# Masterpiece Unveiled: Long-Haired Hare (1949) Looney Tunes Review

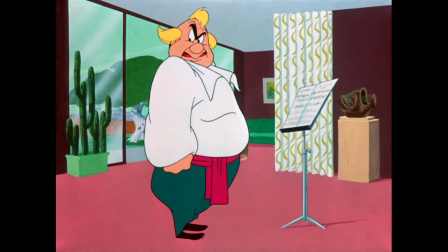516s
gotta love of course you hear the you hear the actual authentic opera done by the singer but i
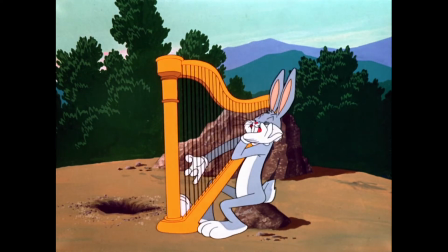522s
love those little bits where the singer makes it makes a mistake and starts singing along with bugs
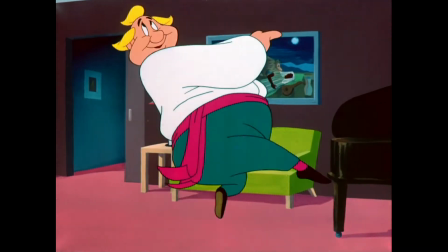527s
my gal is
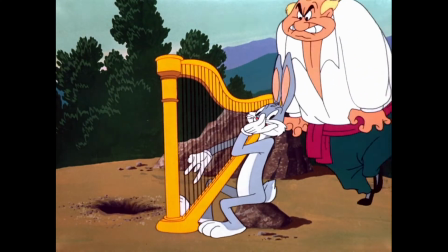533s
a high-born lady hearing those done in opera style it's just so i get
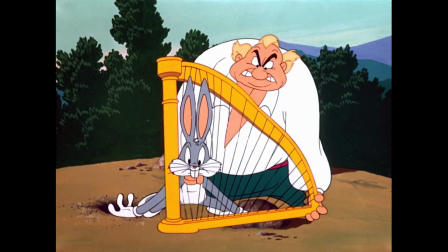538s
a kick out of that i mean how good is that oh it's great it's great and you know the the changing of tempo is is delightful exactly you
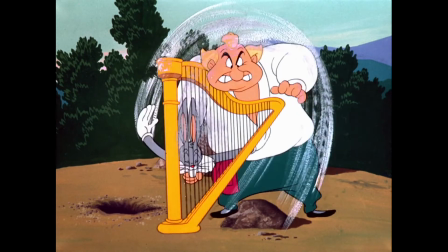547s
know one and two and three you know just it's just so good it stays rhythmically in sync though and which is a testament to the
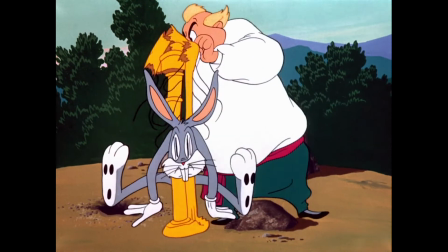556s
animation team and and everybody working with chuck jones and
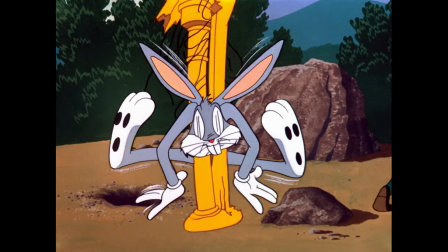561s
ken harris like the entire rhythm of the cartoon never slows down
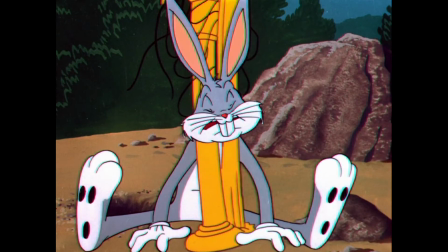565s
never falters it just keeps going and going and it's just phenomenal work exactly
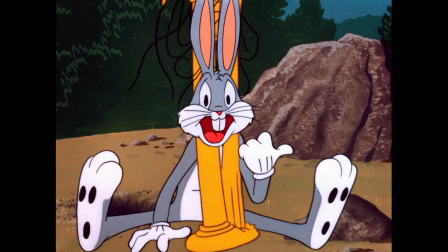570s
right and ken harris of course he would be typically the the like a dance animator or an action
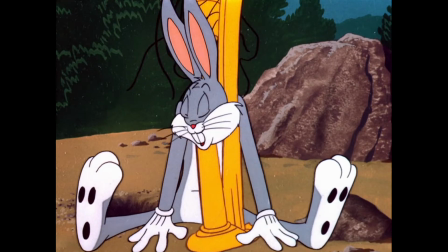575s
animator as obviously it's uh learned it's such a great great animation there moving on to of course after the whole you know of course you realize this means war
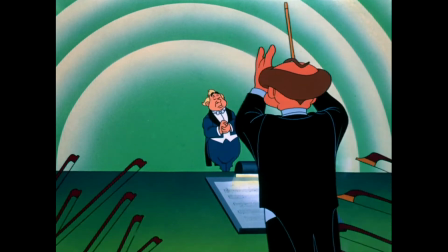583s
we're at the hollywood bowl and these jokes just crack me up you know for example in sometimes it's even the minor things like how
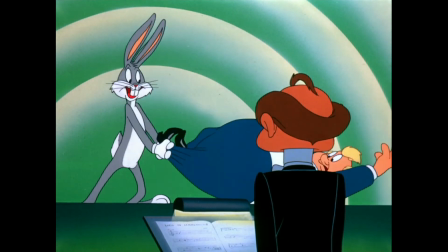592s
bugs just says to the maestro break into a vamp till we get back maestro the maestro just does it like
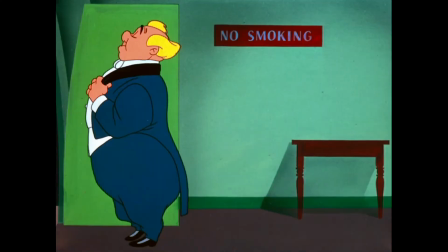600s
when does that happen in the real world it's just oh mr jones mr jones wait oh please Wait.
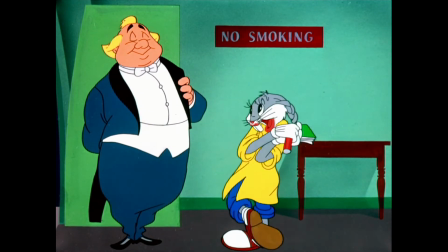607s Oh, Mr. Jones, Frankie and Perry just aren't in it. You're my swooner dreamboat lover boy.
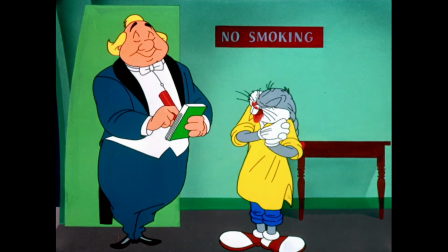614s
Well, I love the dialogue there. It's, oh, Mr. Jones, Frankie and Perry just aren't in it anymore.
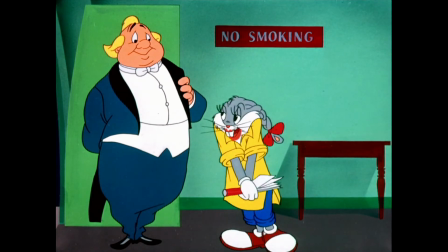620s
You're my swooner dreamboat lover boy. And a lot of people out there might not know what Frankie and Perry are referring to.
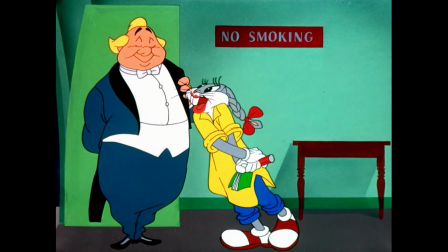627s
That's Frank Sinatra and Perry Como, who you'll recognize from a lot of Christmas songs nowadays. days but they were they were the next big thing
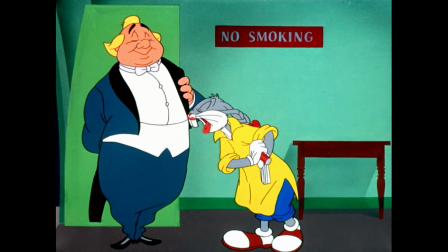636s
like back then and you know they were huge and just the fact that Bugs is like Giovanni Jones's number one fan that's his costume to get him to
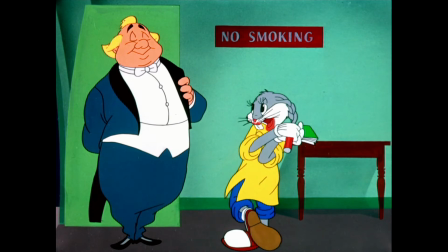644s
like hold dynamite is just brilliant exactly and he's only
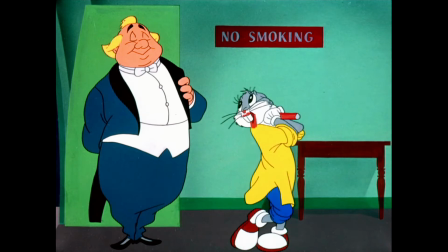649s
fan apparently because I don't see groups of you know I suppose groupies or whatever you want to call them
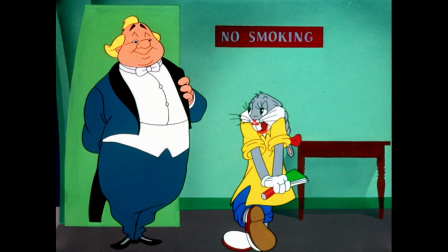656s
but no you're right it's just such a typical late 40s teenager type thing that they would have worn it's so good he goes through
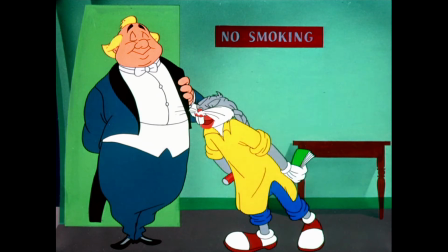665s
all the effort even putting on lipstick that's why i love he goes the extra mile that he braids his hair he braids his ears he braids his ears like hair
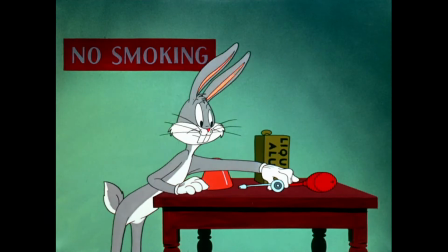673s
indeed it's just so so good i want to point out also the alum joke which everyone loves and i love it too uh
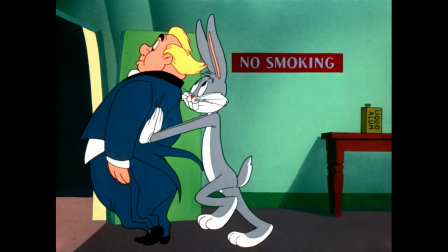679s
that actually originated in back alley opera which was co-written by malcolm maltese at the time and it just goes to show you i think frizz
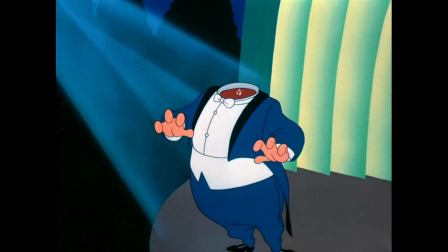688s
freeling another you know lucid director of course he is unfairly criticized for reusing jokes in a lot of his shorts and sure he did do that but
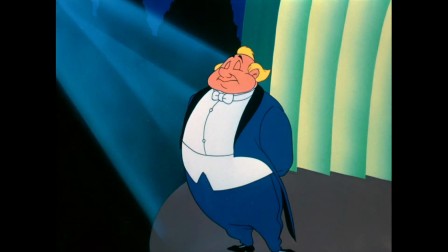697s
even people like malcolm maltese he did it he reused jokes because these things were not meant to be seen one after another or at least not intended to anyway back in the day not to be binge watched so if something worked really really well of course you're going to reuse it and here
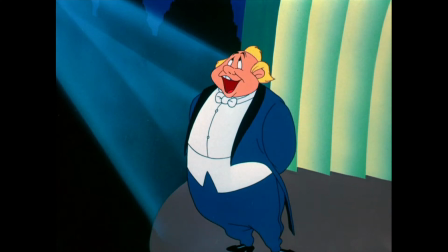712s
it's done so well and you pointed out an animated part in that which makes it work so well yes whenever you watch this again look at his hands
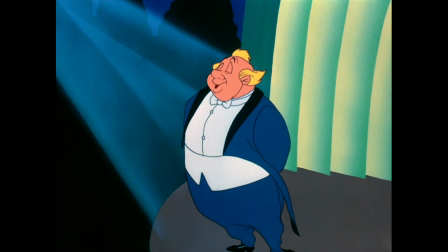720s
Giovanni's hands really add to what is happening here and if his hands had just gone stagnant like down by his sides and the head had
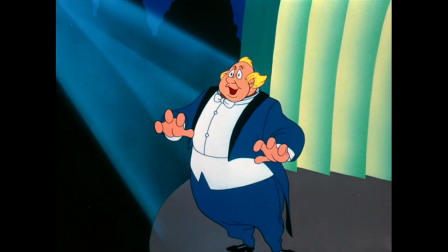729s
shrunk I feel like it would feel inauthentic to the moment and to the character but his hands are like moving and like wondering what's happening
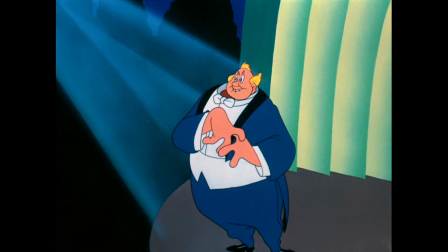737s
as well as as well as his head is shrinking and it doesn't feel like jump cuts it feels like it's actually happening to him and he's freaking out
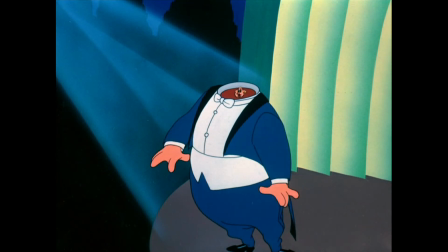745s
about it and it adds to the comedy of the character of course and speaking of comedy i think you and i can agree the best and perhaps most
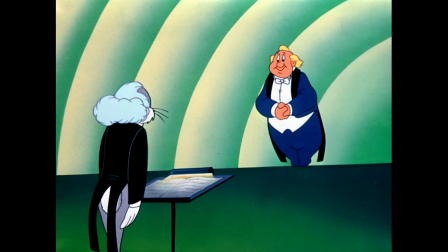753s
memorable part of this short is the whole ending gag where once you see quote unquote leopold into the stage i mean